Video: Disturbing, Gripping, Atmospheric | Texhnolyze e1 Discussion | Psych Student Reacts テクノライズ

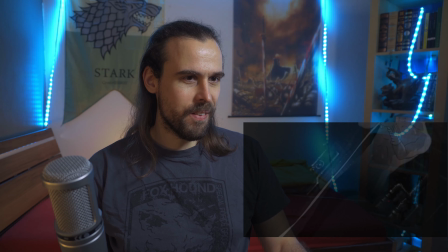(12:10)
Almost looks like a ghoul right here. And he's washing off his wounds.
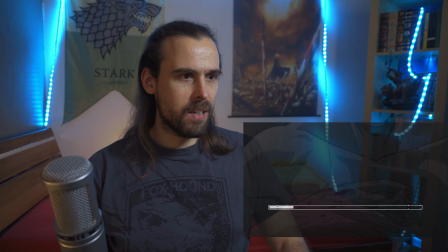(12:17)
Again, we're playing a lot with like tilted angles. We're not showing his whole body oftentimes.
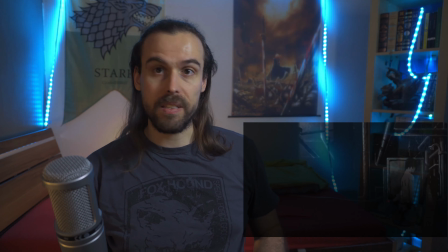(12:24)
We're just showing him right from the upper torso right here. The earlier shot had just showing his torso itself, not the head.
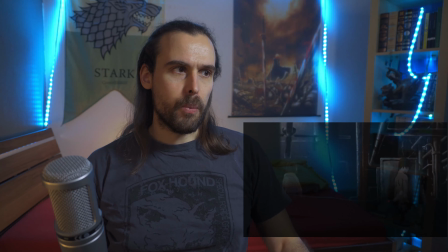(12:31)
Now we're showing him from the back.
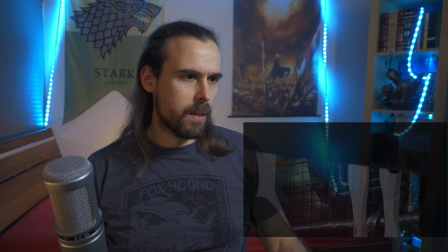(12:34)
We'll have like this woman slowly approach him, being very well aware that she's the one in power right here.
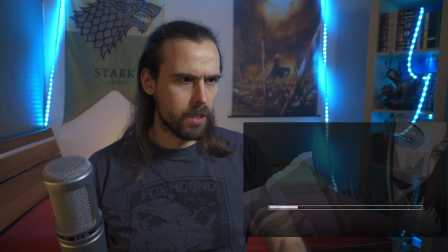(12:44)
And he's just very emotionless in the process of that. She's not, right?
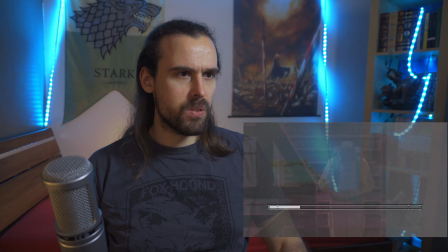(12:49)
She has that little amused, sadistic smile on her face.
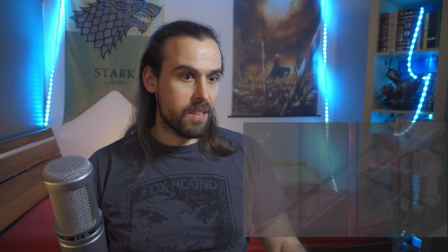(12:58)
And we're going in here with like the super, super bright lights that you see in industrial settings.
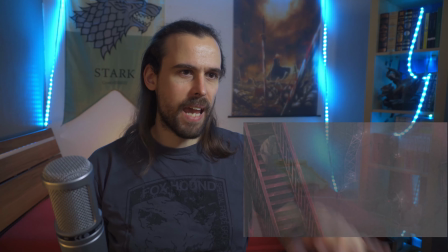(13:10)
The design too, right? We have so much static here, and I have to assume that this is design-wise,
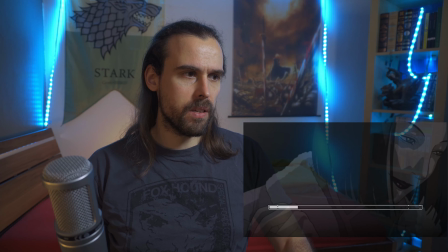(13:17)
because in the earlier scenes here, it's quite clear there's no static.
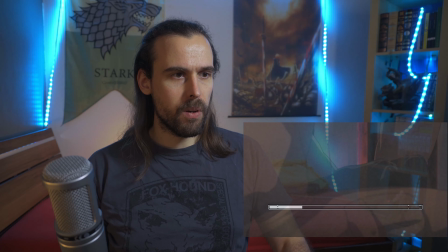(13:22)
So the way we blur this out, we make it very frizzy, is actually how it's supposed to be.
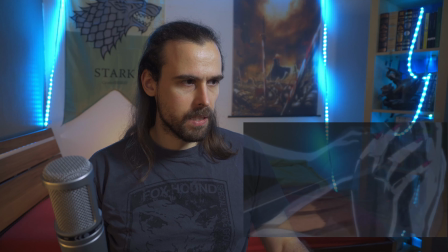(13:29)
Also, not a fan of like the CGI train tracks, but that's fine. And we're blending in these like sexual deal moments.
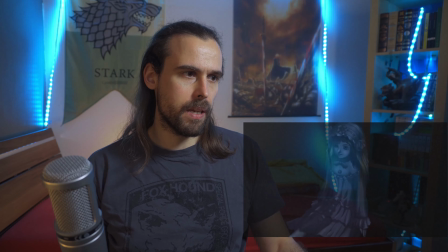(13:39)
But we're blending that with what else is happening and setting up kind of the world, the general feeling of the world.
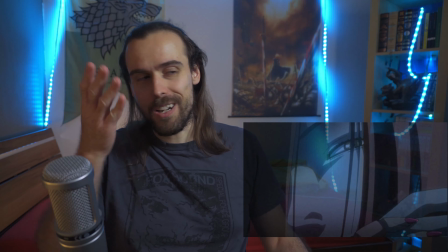(13:47)
Focusing on the doll, through which we actually figured out probably this guy is actually watching.
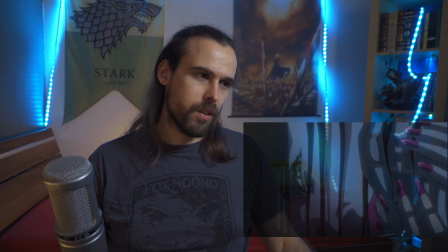(13:53)
And I do wonder if he's actually controlling the doll, or if the doll is the girl or the woman that approached him earlier.
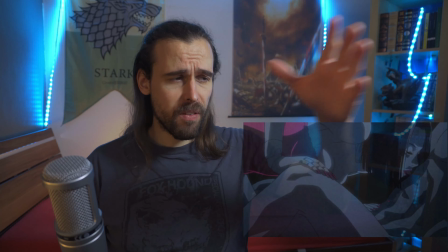(14:03)
Either way, we do have a very sexual scene that is anything but sexual.
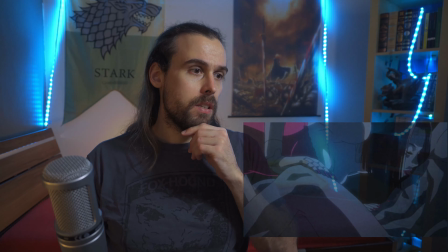(14:10)
The blue tone of the light,
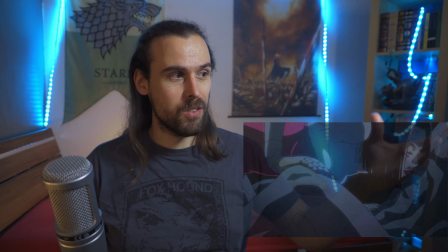(14:14)
especially in like great contrast to the red of her like corset or whatever you call that.
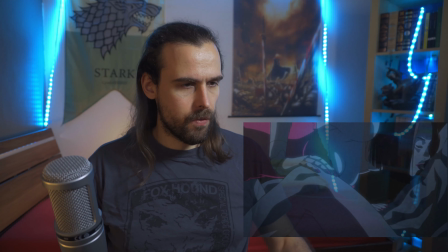(14:23)
And him being very stiff, right? There's not the good kind of stiff, right?
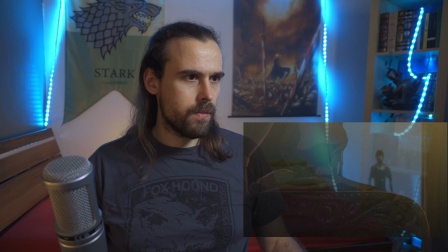(14:28)
You just have very unemotional, very detached,
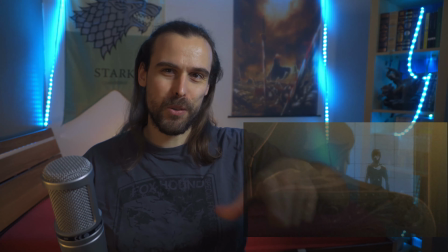(14:32)
very cool how we only show his upper torso here as well in order to blend out him being actual naked, right?
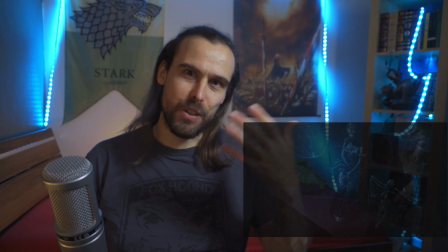(14:39)
His nakedness. But it is implied, and we do know this is the case.
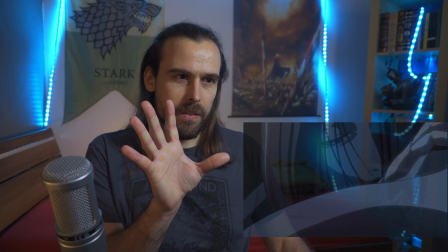(14:46)
She's like kind of almost appearing out of the darkness, right? Like some creepy figure, and she keeps just
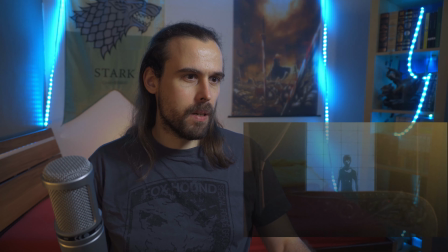(14:58)
turning herself on his body, kind of, while he is just completely detached from it,
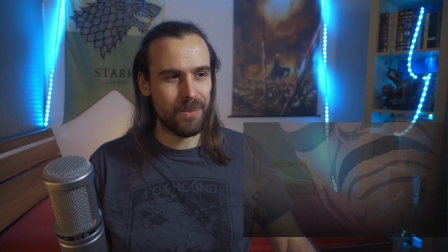(15:05)
and probably, at least that's what's coming across, hates every moment of that.
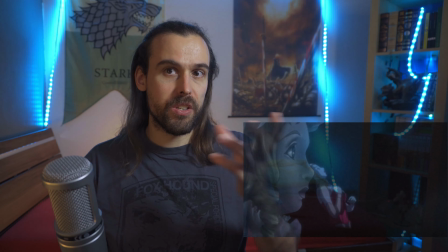(15:13)
And the close-up angles, the weird detached shots as well, her being very much
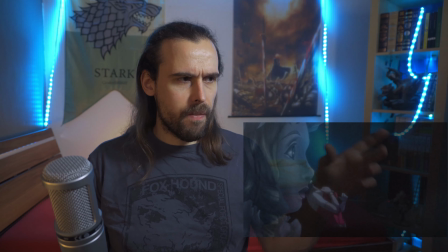(15:23)
like the doll in the forefront. I think this is actually not the position that we're in, right?
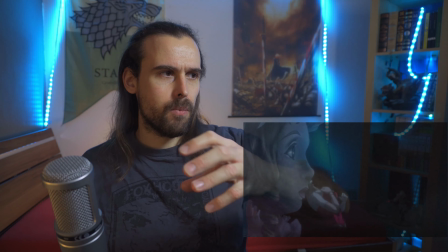(15:28)
The doll is actually watching them, and we're just displaying that the doll is watching while this is happening.
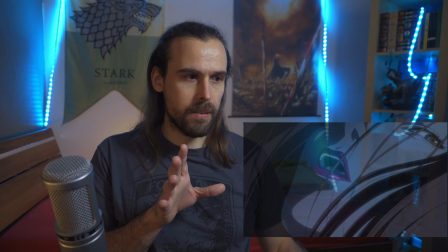(15:34)
And they're like just getting close to orgasm, and this is when we do see how
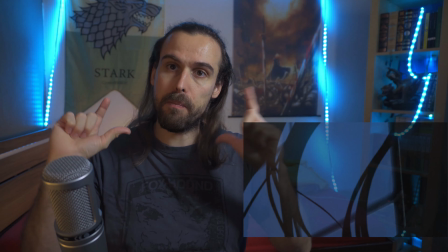(15:41)
suddenly we have a point of view from her shot, implying that somebody is watching from her point of view.
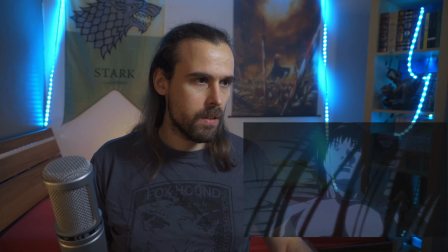(15:48)
At the very least, this is how I interpret it. And he's just absolutely not there in the moment.
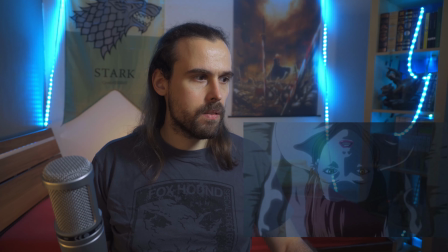(15:57)
You see that, right? And this is like the climax, like literally the climax.